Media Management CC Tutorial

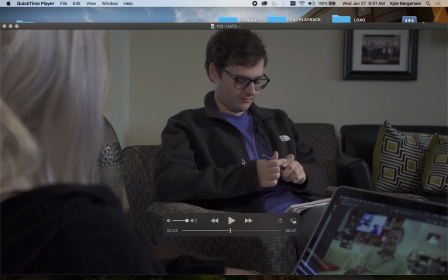[4:06]
We've got the pieces here, and we've moved at least 30 degrees to make the editing easier, and we've made the shot at least 30% tighter to help our editing process.
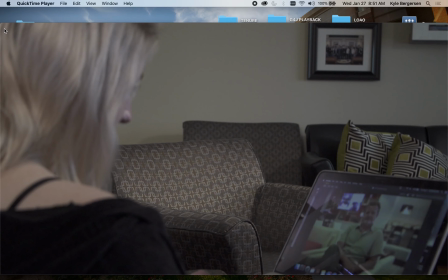[4:18]
And so he goes in, says his lines, and exits, and we need 2 good takes of that. Let's see what shot 103 is.
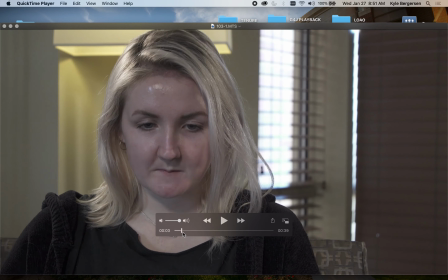[4:25]
So shot 103 is a close-up. This is a good framing.
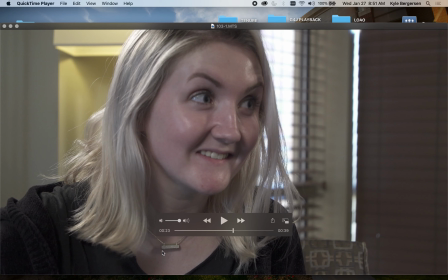[4:30]
We get to see both eyes. And we've moved the camera tighter than the 2 shot, and we've moved it 30 degrees.
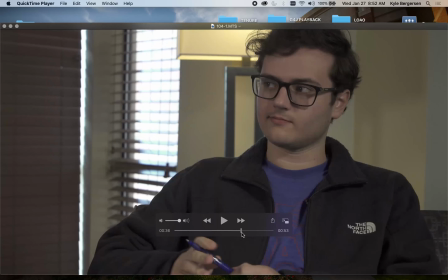[4:38]
Let's take a look at 104. I don't like 104 as much because it's too close to the master.
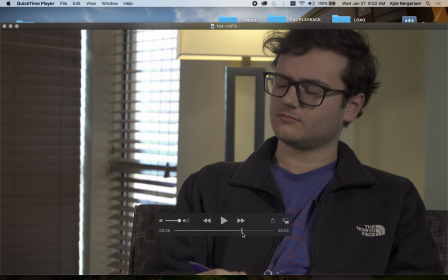[4:46]
So I would say that we would need to move the camera left more to match what the previous shot looked like.
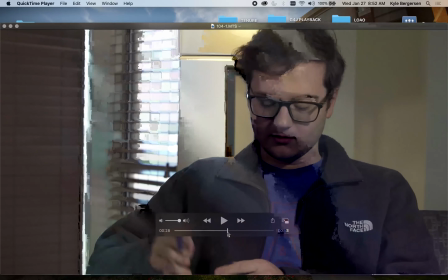[4:52]
But he does all of his actions, sits down, says his lines, exits,
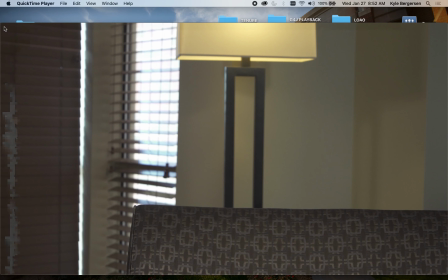[4:58]
And that gives us a lot of good cutting points, because we always want to edit on action.
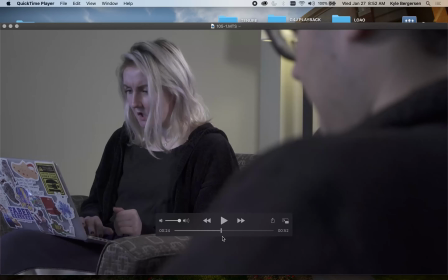[5:03]
This is a good angle. It matches the other over the shoulder. They say they're lines.
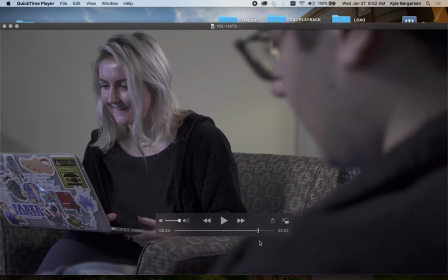[5:10]
And he gets up and goes. Now this is really important, because somewhere in this motion is your edit point, because we're editing on action.
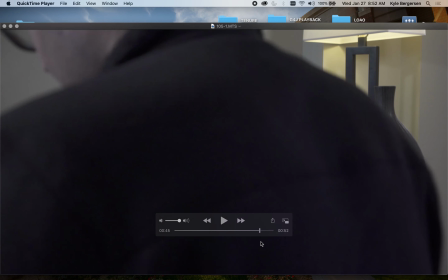[5:19]
And so right here, this is prime. Right there's your out edit. And then we can pick them up wherever we want in the next shot.
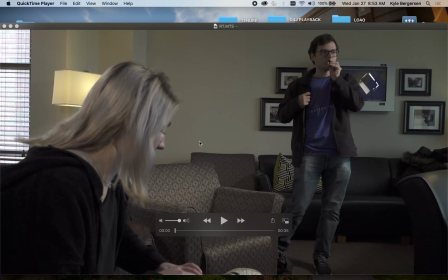[5:28]
And then lastly, that's really important, they shot room tone. They were recording it on the camera, that's why their picture feels like forever, but we really want to have about 60 seconds of room tone, and that's going to make our post process a lot easier as well.
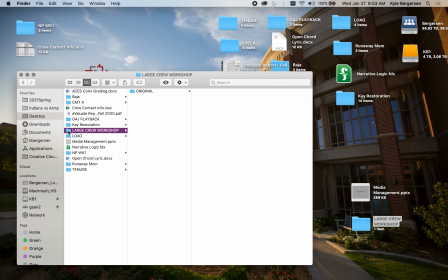[5:43]
So that's the coverage. The next thing we want to do is create our media folder. So I'm going to call it media. And we're going to drop in our original files there.
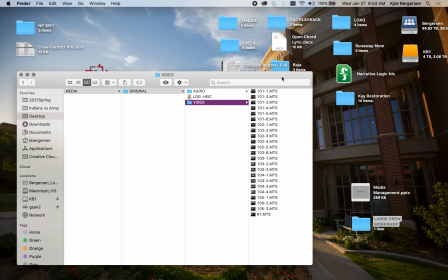[6:01]
The MTS, we want to change this codec into something that's more friendly for our computers, because basically it records all of the color information every 12 frames, and it puts a lot of strain on your laptop to do this.
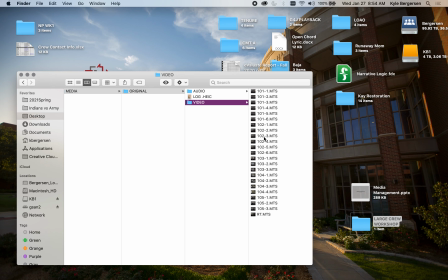[6:17]
And so the plan is that we're going to create a low-res folder of clones of these videos so that you can use them easy to edit on your laptop. And then when we're done with the edit, then we're going to reconnect it to a high-res version. So what we want to have is an audio folder,
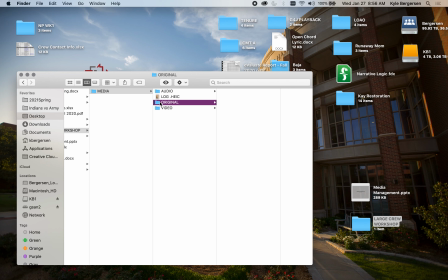[6:38]
and we're going to put our original video into here, and we want to drop all these guys inside original video.
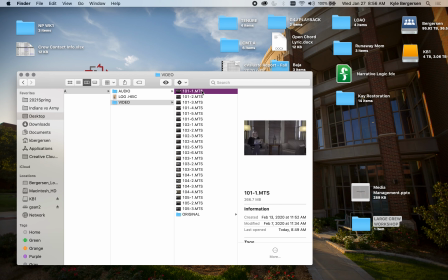[6:48]
So I'm going to click Shift.
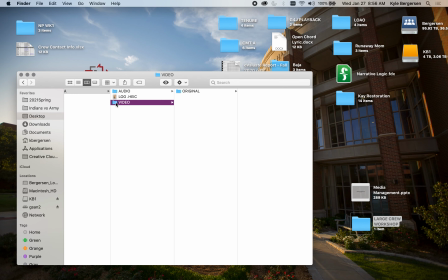[6:55]
All right, and then we want to create two new folders. We want our low-res folder that we're going to use for our rough cut, and we want our high-res folder that we're going to use for color correction and our final output.
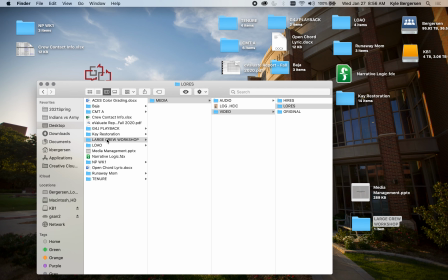[7:12]
So this is set up. We've got our project name, we've got our media files, we've got audio, and we've got 3 folders of video, one that's already containing our original files.
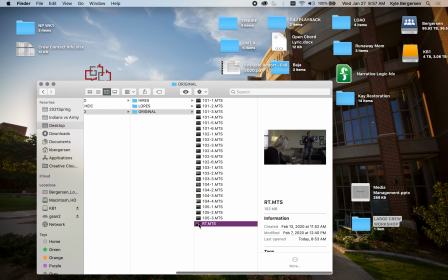[7:26]
We could actually dump this bad boy in audio if we want, and we can export it later.
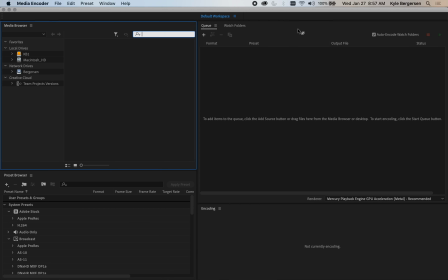[7:38]
So the next thing we're going to do is open up the media encoder, and I'm going to click plus here, and we are going to
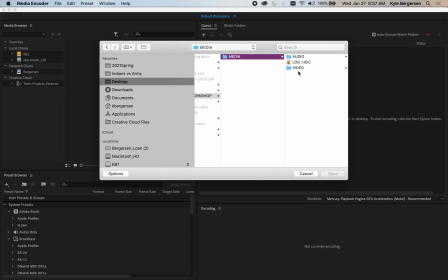[7:48]
go to our project, media, we're going to go to our original files.
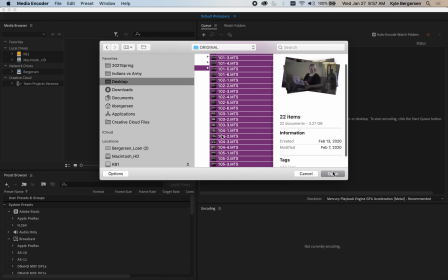[7:54]
I'm going to hit Command A to select them all and hit open, and that's going to bring it into the media encoder.
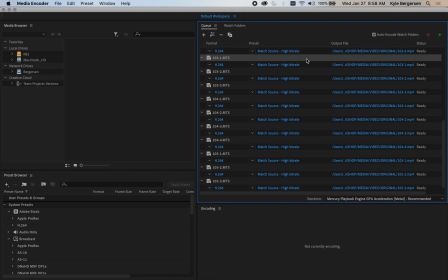[8:02]
So now I'm going to hit Command A again to select all these guys,
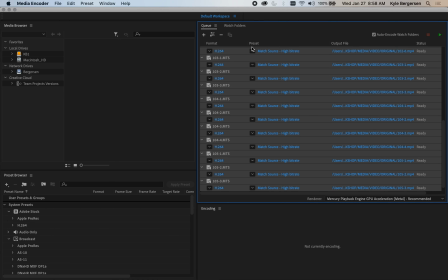[8:08]
and let's go ahead and let's make our high-res file first.